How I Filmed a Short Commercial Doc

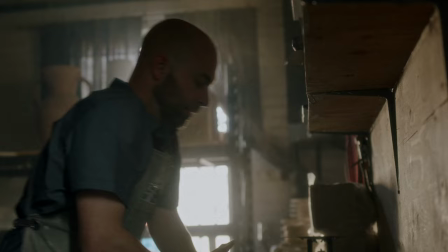[4:07]
But if you take the time to dig a little deeper, you can find some interesting answers. So after the interview, it was time for Derek to actually create something.
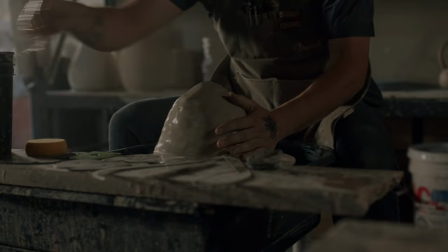[4:15]
And I wanted to set up the lights in a way that we didn't have to move them around very much because once he got going, there wasn't any going back.
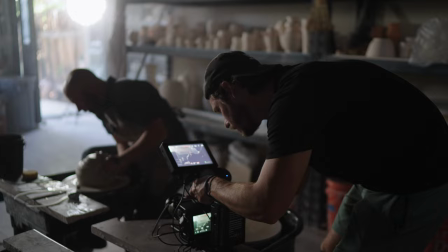[4:23]
There wasn't like, oh, let's reshape that pot again, or let's retake that. It was just this unfolding process.
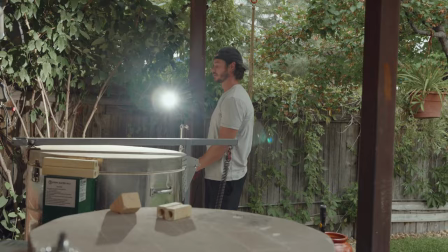[4:30]
And for lighting, I used the Godox VL-150 as my main key light and then lit it from
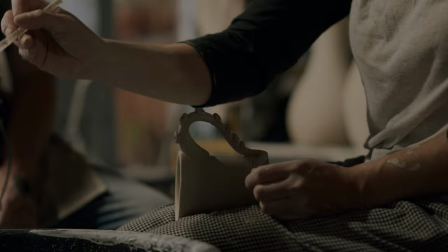[4:36]
the exterior outside a window so the window had a way of framing it and preventing that light spill.
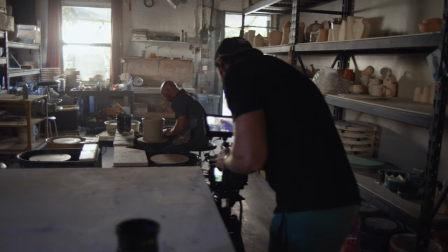[4:42]
And then I did use a softbox with only one layer of diffusion to kind of soften up the light.
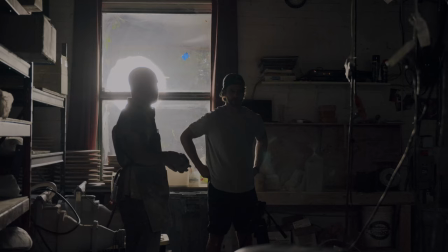[4:47]
And there were about five other windows that really didn't have any light going through them.
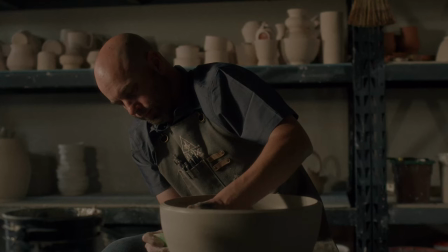[4:52]
They had curtains on all of them. I also used the Falcon Eyes F7 mini LED light to wrap the light around his face and then use for any fill light that was needed.
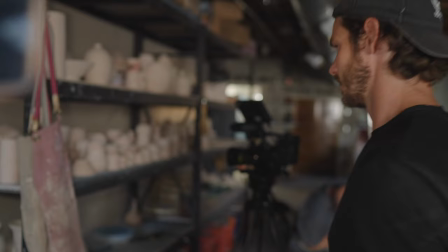[5:03]
I honestly find it really helpful to have these small battery powered lights when you're a solo filmmaker.
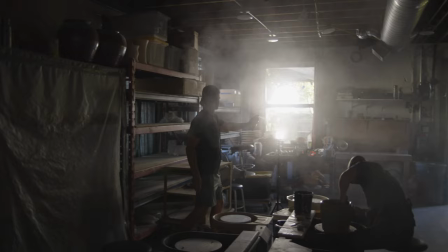[5:07]
It makes things go so much quicker when you're in a pinch. I also had a can of haze that I used to create some atmosphere.
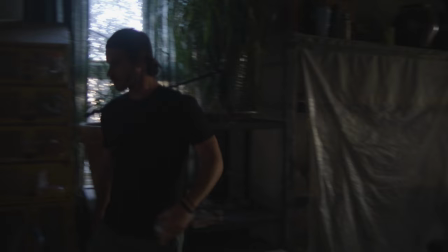[5:14]
I've worked with haze machines in the past and they're fine but a little sluggish and sometimes not always reliable.
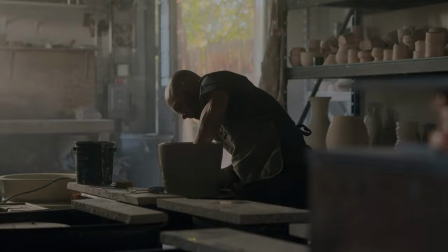[5:20]
This was the first time I had used a haze can and then I found out that it kind of makes things a little bit oily but since we were
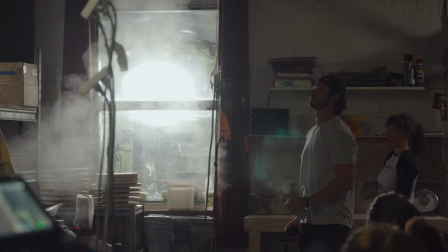[5:27]
already in a studio environment it was pretty dirty it didn't really matter and it worked exactly how I needed it to and that was
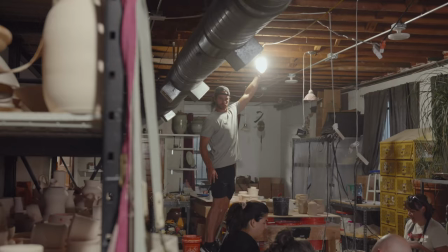[5:34]
just to create some volume some fill in that space. The other thing I did was turn all the lights off in the studio.
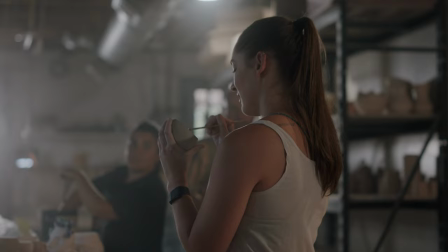[5:42]
In terms of working with pottery it was nicely lit but the tone I wanted I needed to turn them all off so I ended up
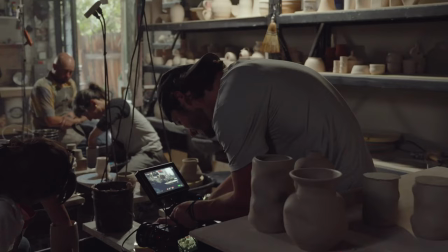[5:49]
actually unscrewing the lights that I wanted off and then leaving a few of them on to create and shape the light how I wanted.
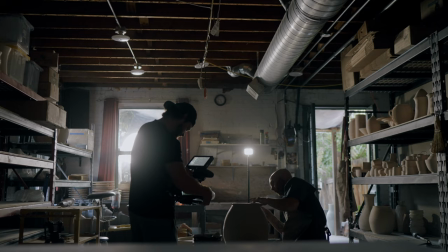[5:57]
Now that was only on day one but day two I turned all the lights off and just had that main key light and then the Falcon F7.
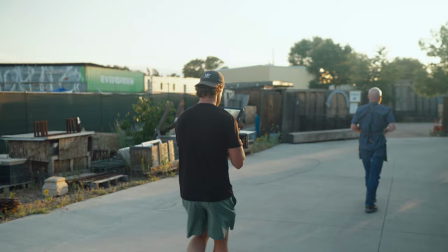[6:05]
In the exterior scenes I just made sure we were shooting near the end of the day to get better quality light.
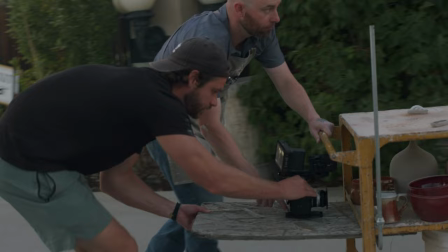[6:10]
I didn't really have any other time to bounce light or use negative fill in the exterior shots but I think it turned out fine and I think that's the point.
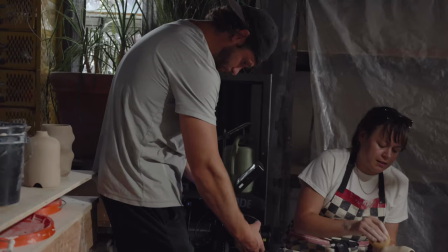[6:18]
If you're a small crew and really it was just me and one other person shooting behind the scenes and sometimes they would help.
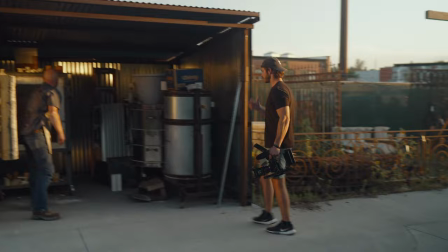[6:24]
I was just trying to go as fast as possible, get the story and get the best possible shots.
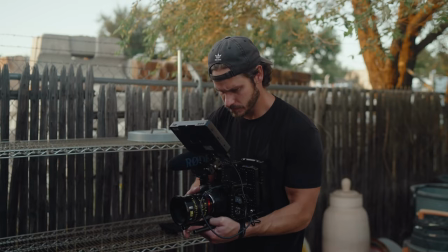[6:29]
So you really have to think about that beforehand. Plan your shots according to the size of your crew. Sure, take more time to make a better shot when you have more crew or an extra set of hands. But if you don't, you're going to have to be snappy. You're going to have to make quick decisions. One of the exterior shots of the kiln, I didn't have my tripod with me.
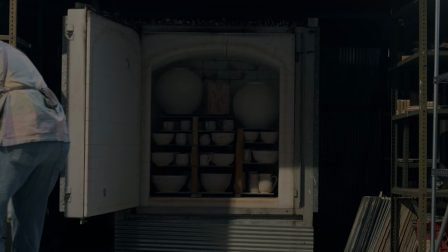[6:48]
So I just set my camera up on an old table and use some other random objects to shim the front of the camera. And the light you see, I think, was from a street lamp. And it turned out okay.
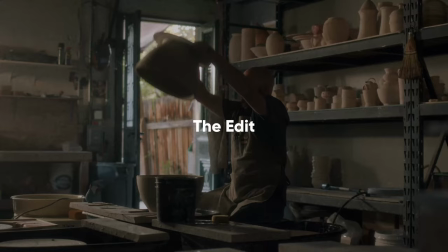[7:00]
All right, now jumping over to the edit. You can see in the first 45 seconds,
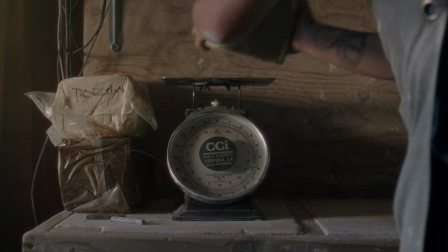[7:04]
I knew I really needed to create a strong hook to pull in people's interests. and so I started off by establishing the scene with him weighing the clay,
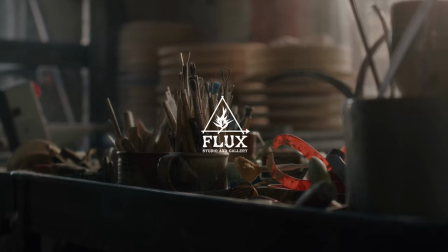[7:13]
throwing it on the wheel, all the while listening to Derek, letting the story build, and then suddenly there's a quick montage of shots and the logo reveals. I think it's important after you use a lot of sound design in a montage to then follow that up with something very quiet or peaceful which kind of creates a bit of tension or just really pulls you into the story.
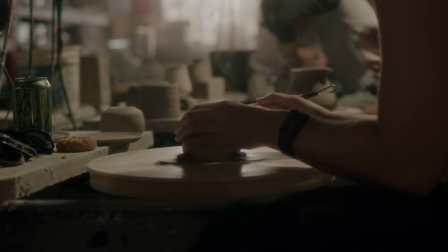[7:35]
There's another part in the story itself where he talks about the challenges or just starting out in ceramics and the speed of the wheel whipping
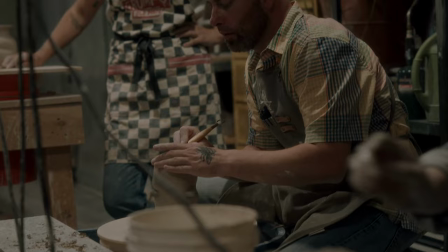[7:43]
the clay around and I just added several shots in a row to build on that idea and make you feel a little the anxiety that he's explaining.
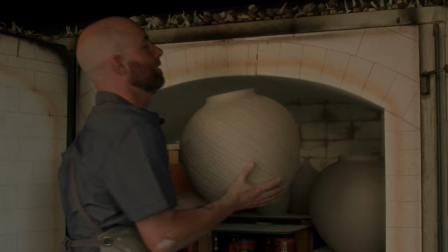[7:51]
The other thing was breaking up his conversation with sort of anecdotal or documentary bits of sound and visual to really make the story come to life.
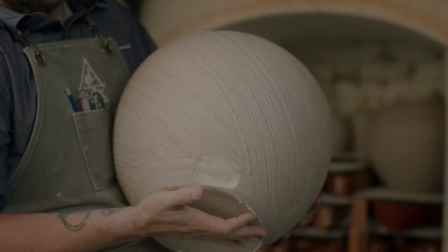[8:00]
For instance in this moment here he's talking about dealing with loss and defeat and then we cut to a real story of what he's referring
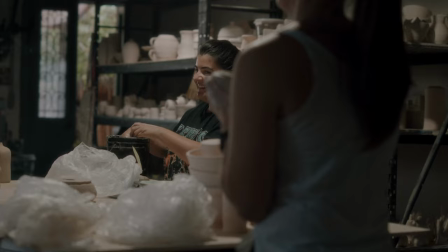[8:07]
to and then it transitions from here to the next chapter about the community that he's building with his pottery class.